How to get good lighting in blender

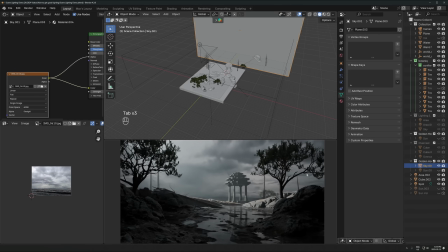20:37 A more overcast, moody sky would probably work better. And that can work really well in combination with a really dramatic light. So that's something I'll do very often actually, is this kind of setup here. So notice the way I added that too.
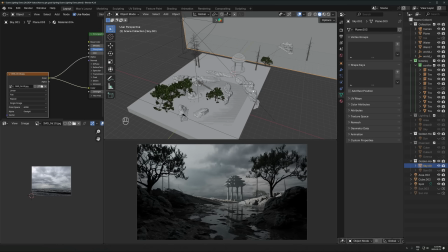20:52 I added one light at a time. So I added one light, got it to the position I was happy with, then and only then brought in the next light, got that to fix the problems in the scene that the first light couldn't handle, then bring in the next light, aka in this case the background, to fill in the final problem.
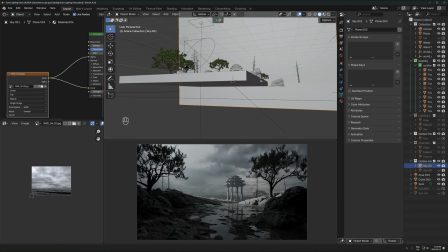21:08 And it's like just step by step. If you build it that way, you're not going to run into nearly as many issues. If you try and add like 3 different lights at once and you're trying to manage all of that simultaneously, that's where it becomes just impossible and like way too much to manage. And then you run into like conflicts in the lights and they're just interfering with each other in weird ways.
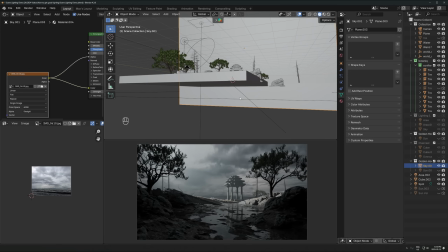21:26 So if you just add it one at a time, add one, like start with pitch black, add one, get it right. Once it's right, then add another light only if necessary, right? Just as I did here.
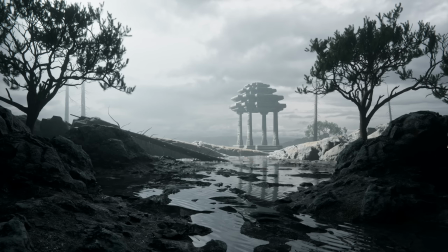21:37 Okay, so that's out there and that works really well. So very simple, very effective. Spotlight, area light to bring up the shadows a little bit, and then a background sky.
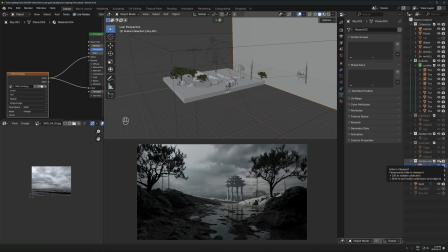21:46 That's it, Let's move to one more lighting setup, which is just a moody, overcast sky.
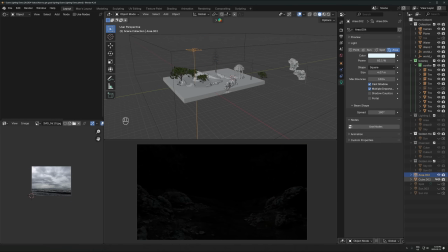21:54 This is actually something I don't do very often, but it can look really nice and you can do it if you want. And it's, something you'll see in real life. It looks really good in photos. And here's how you do it. So let me just take off everything. We'll just start from scratch.
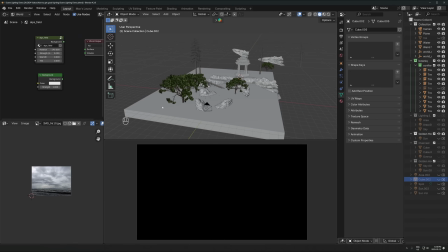22:09 One way you can do it is drop in a cloudy, overcast HDRI. That's one way. I don't really like doing that. I kind of like bringing in a sky image first.
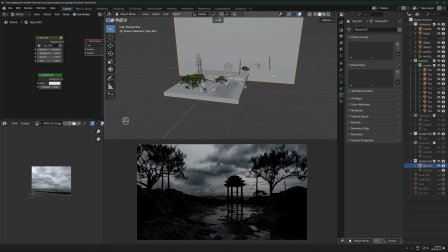22:21 So for just a moody, overcast sky render, I would actually bring in the background of a sky like this.
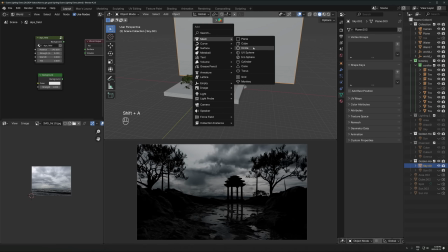22:28 And then what I'll do also is just add some volume. So again, Shift A, cube, over the whole thing.
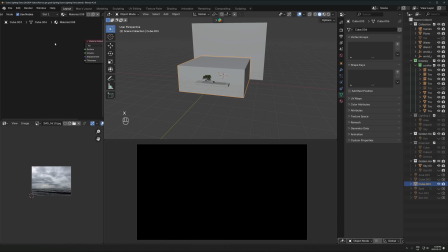22:34 Go to the object settings, just create a new shader here, delete this, volume scatter, plug that into the volume.
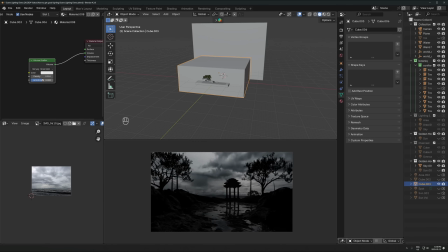22:41 Density, I want to lower that down. We can actually use higher density on this because it's going to be like a foggy day or something. So I'll bring that up a little bit. One thing I might also do is increase the number of volume light bounces in the light paths. So we'll just increase that, increase the anisotropy a little bit to make it a little more cinematic feeling.
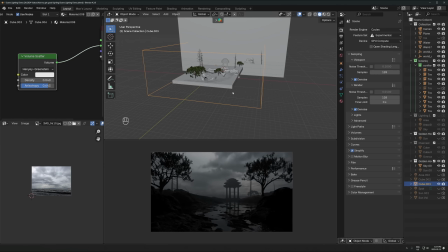23:01 Display as bounds, get it out of the way. So this is overly like dark and moody.
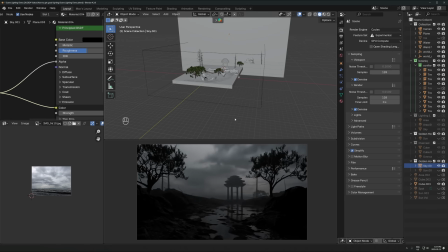23:08 The only light is coming from the background sky, right? So I want a little bit of light coming from like an actual light source. So I'm gonna add an area light in here, and let's just bring that up here. Let's just add something with like a basic amount of strength, not too much.
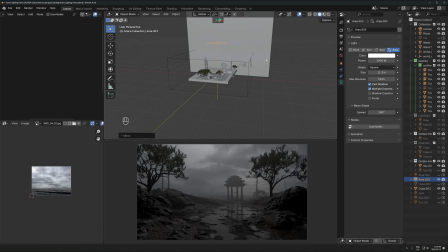23:21 I'll increase the size as well, and I'll just kind of bring that up, kind of over everything.
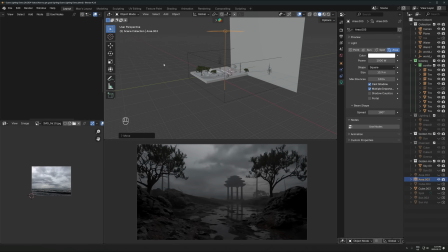23:27 So in an overcast sky scene, you would actually get more of like the lighting setup at the beginning where it's just,
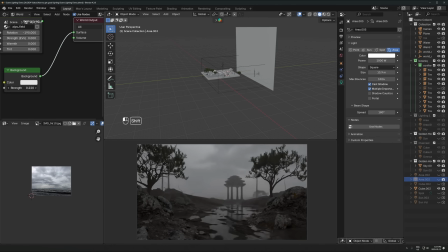23:35 a background going in like this and light coming from every single direction. That's technically more realistic than what I'm doing here,
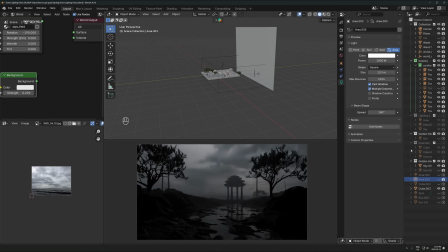23:42 but it's not going to look as nice as if you have it a little bit more controlled like this. One thing you can do if you do want to use like an HDRI setup like this,
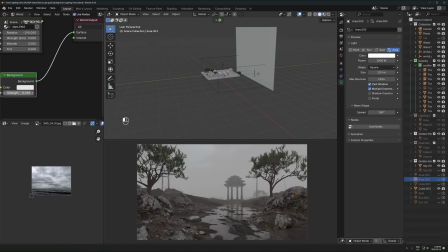23:56 or a background setup where it is just an actual like white kind of environment around everything,
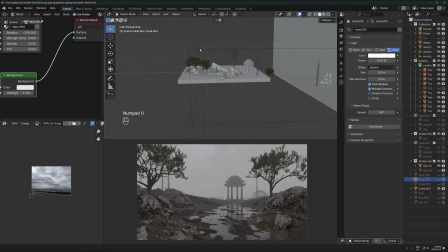24:01 is you could just very intentionally control where the shadows are landing by adding like something like this,
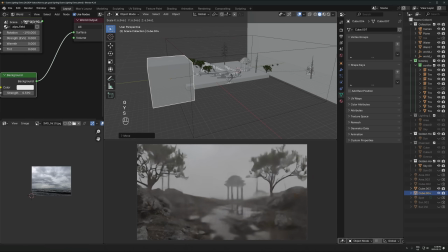24:07 like just a cube in the scene. Just scale that up. I'll just put it kind of behind the camera.
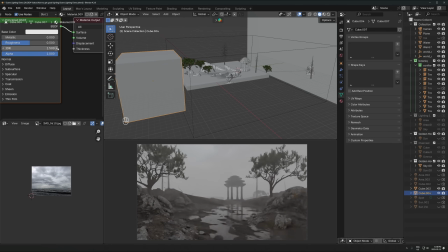24:13 Let's go to the object settings, make a new material, and then just make the color fully black.
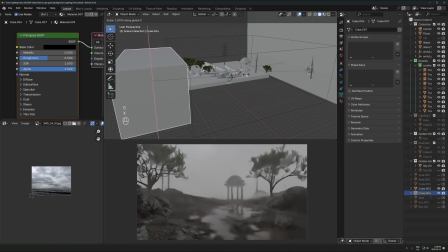24:18 So what that's going to do is it's going to absorb light from behind the camera. It's going to limit how much the background sky is actually emitting light from that direction.
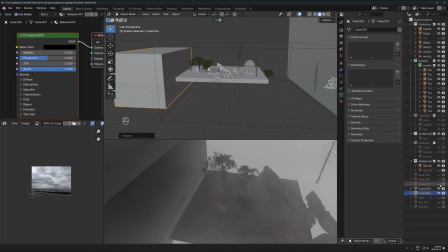24:27 So if I look behind here, you can see with this giant kind of blocker thing here, this is all the light that would normally be coming in, and we just put up a big like black wall to just
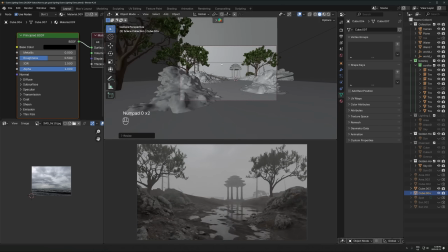24:38 not have any of that coming through there. And you could even do this. This is something that Sweeper 3D will do a lot.